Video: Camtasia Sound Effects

6 tips on how to put in and tweak sound effects in your Camtasia videos. Let's have some fun. Hey, it's Gord here. Nice to see you again. If it's your first time here and you want to make great videos, learn more about video marketing, and become a ninja at video editing, then make sure you hit the subscribe button because that's what this channel's all about and you don't want to miss a thing. Let's dive in.
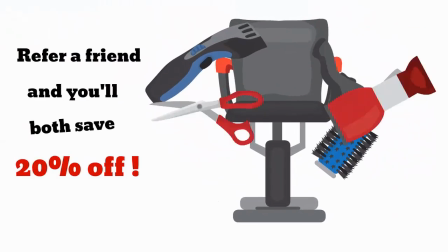27s
Sound effects add such a cool touch to videos, especially where you're using motion graphics that need sound to bring them to life.
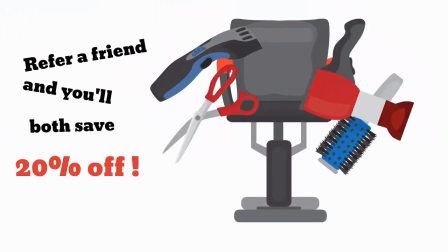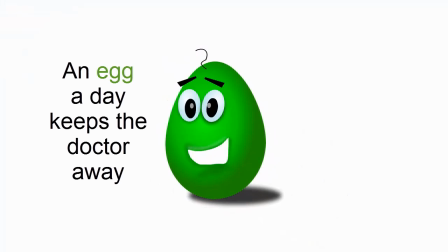42s
This kind of micro-content video is becoming increasingly popular on platforms like Facebook, Snapchat, Instagram, Twitter, and more.
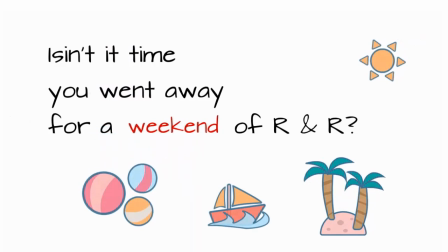57s
As you can see, there is animated text and motion graphics in this nice and short 9-second message.
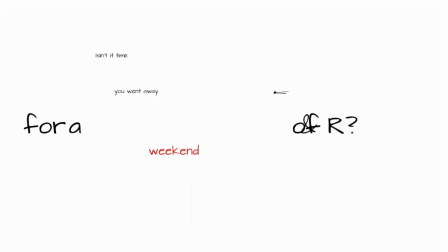63s
It has a great feel to it because of the layered sound effects. My goal was to find sounds that would make you feel like you're in the vacation experience.
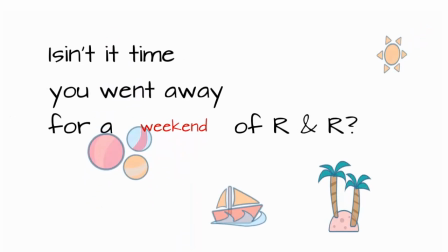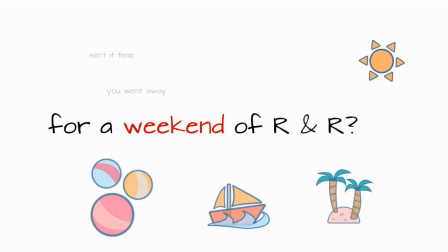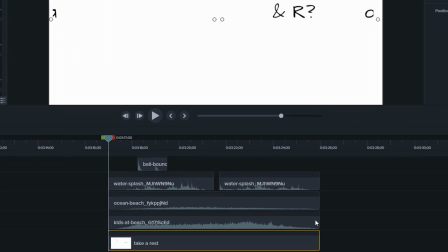82s
I added the sound effects as layers, one on top of the other. At first, I didn't know how many sounds I wanted to put together, but by experimenting, it all came together. In the end, I had 4 effects: ocean breeze, kids playing, water splashing, and a bouncing ball.
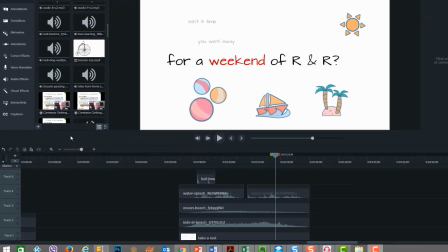100s
In order to use the various sound effects, you need to import them into your video editor. In this case, the editor is Camtasia,
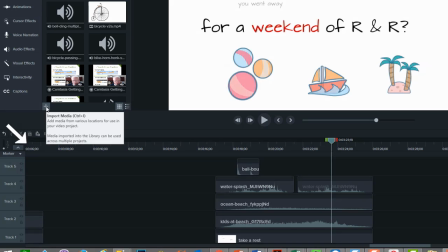108s
and you need to use the Import Media feature to bring the clips into the media bin, or you can drag and drop them in from the File Explorer.
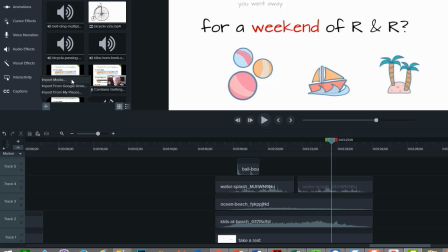116s
From the media bin,
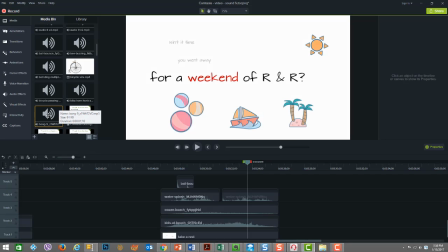117s
you then need to add the sound effect clip to the timeline either by dragging it onto the timeline or using the right mouse button option,
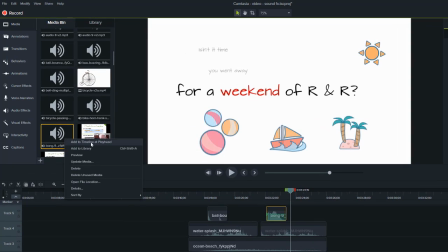125s
Add to Timeline at Playhead.
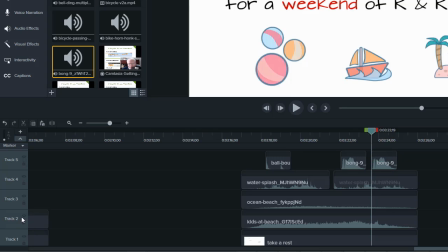128s
As we go through the examples, you may see me turning a track on and off by clicking the eye icon near the track name.
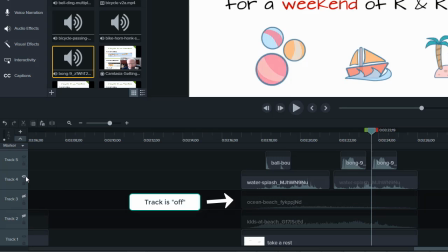136s
I do this so that I can isolate how individual sound effects of a given track
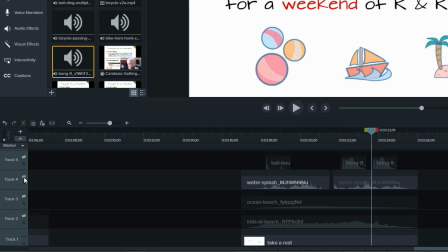140s
sound and how the layering of the sound effects sound together as I build out the solution.
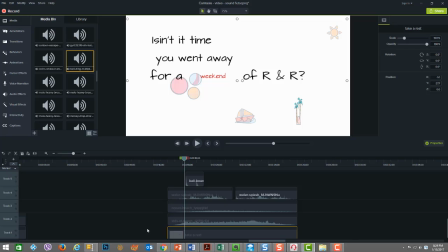147s
Whether you're adding one sound effect or many to create a layered effect, consider the following audio editing tips.
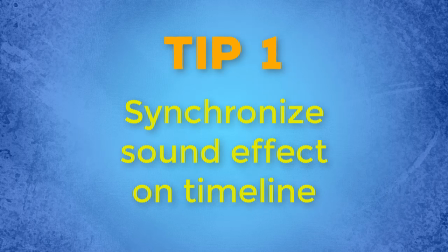153s
Tip number 1. Each sound effect will be of a different length and need to be positioned on the timeline in a spot that syncs with the video clip.
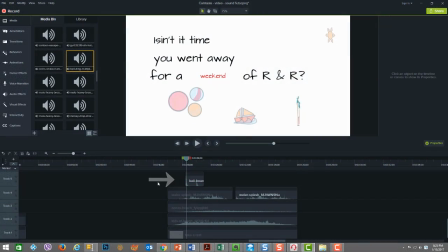161s
For example, the bouncing ball sound needs to exactly execute at the time of the bounce.
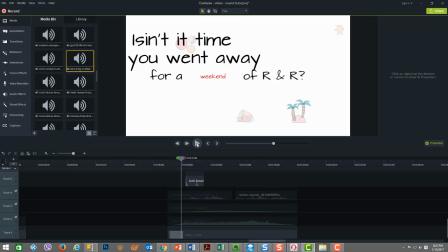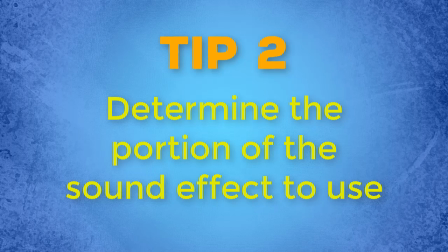177s
Some sound effects will need to be shortened to fit, and in doing so, you will need to determine the part of the clip you desire to use.
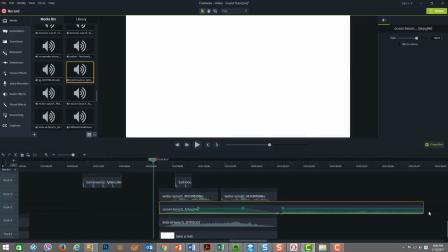183s
In this example, both the ocean breeze and the kids playing clips are well over a minute, but I reduced their use to just 9 seconds each. The bouncing ball clip was 4 seconds long and had 4 bounce sounds, but I only wanted 2 bounce sounds, and so I shortened it to just 1 second.
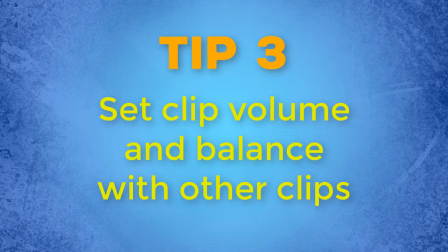201s
Tip number 3. Adjust the volume of the individual clips so that the end result of the layered sound achieves the experience you're after.
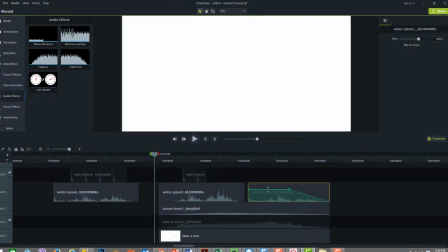209s
So in this example, if the water splash sound was too loud, you might not be able to hear the ocean breeze.
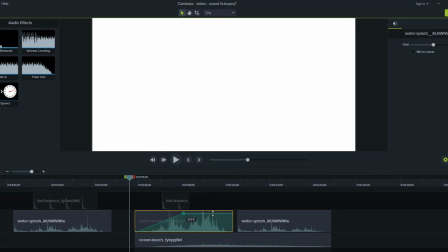214s
To adjust the volume, move the cursor to mouse over the green line to show you the double-headed arrow, and then click and drag to adjust the volume. With the change, you will also see the waveform change as well.
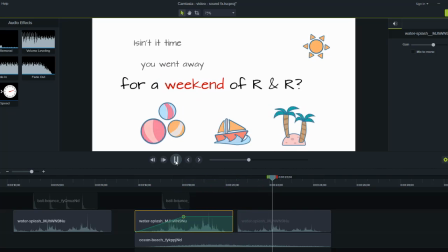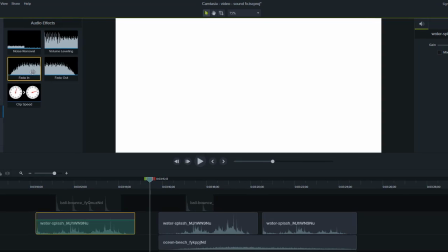236s
Fine-tuning the volume at the beginning and end of a sound effect clip can be achieved by using the fade-in and fade-out audio effects,
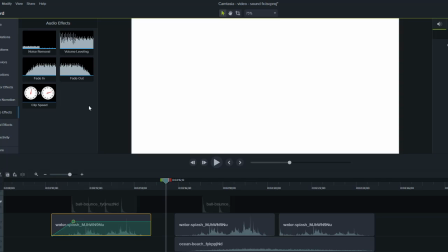243s
in addition to the volume adjustment noted above.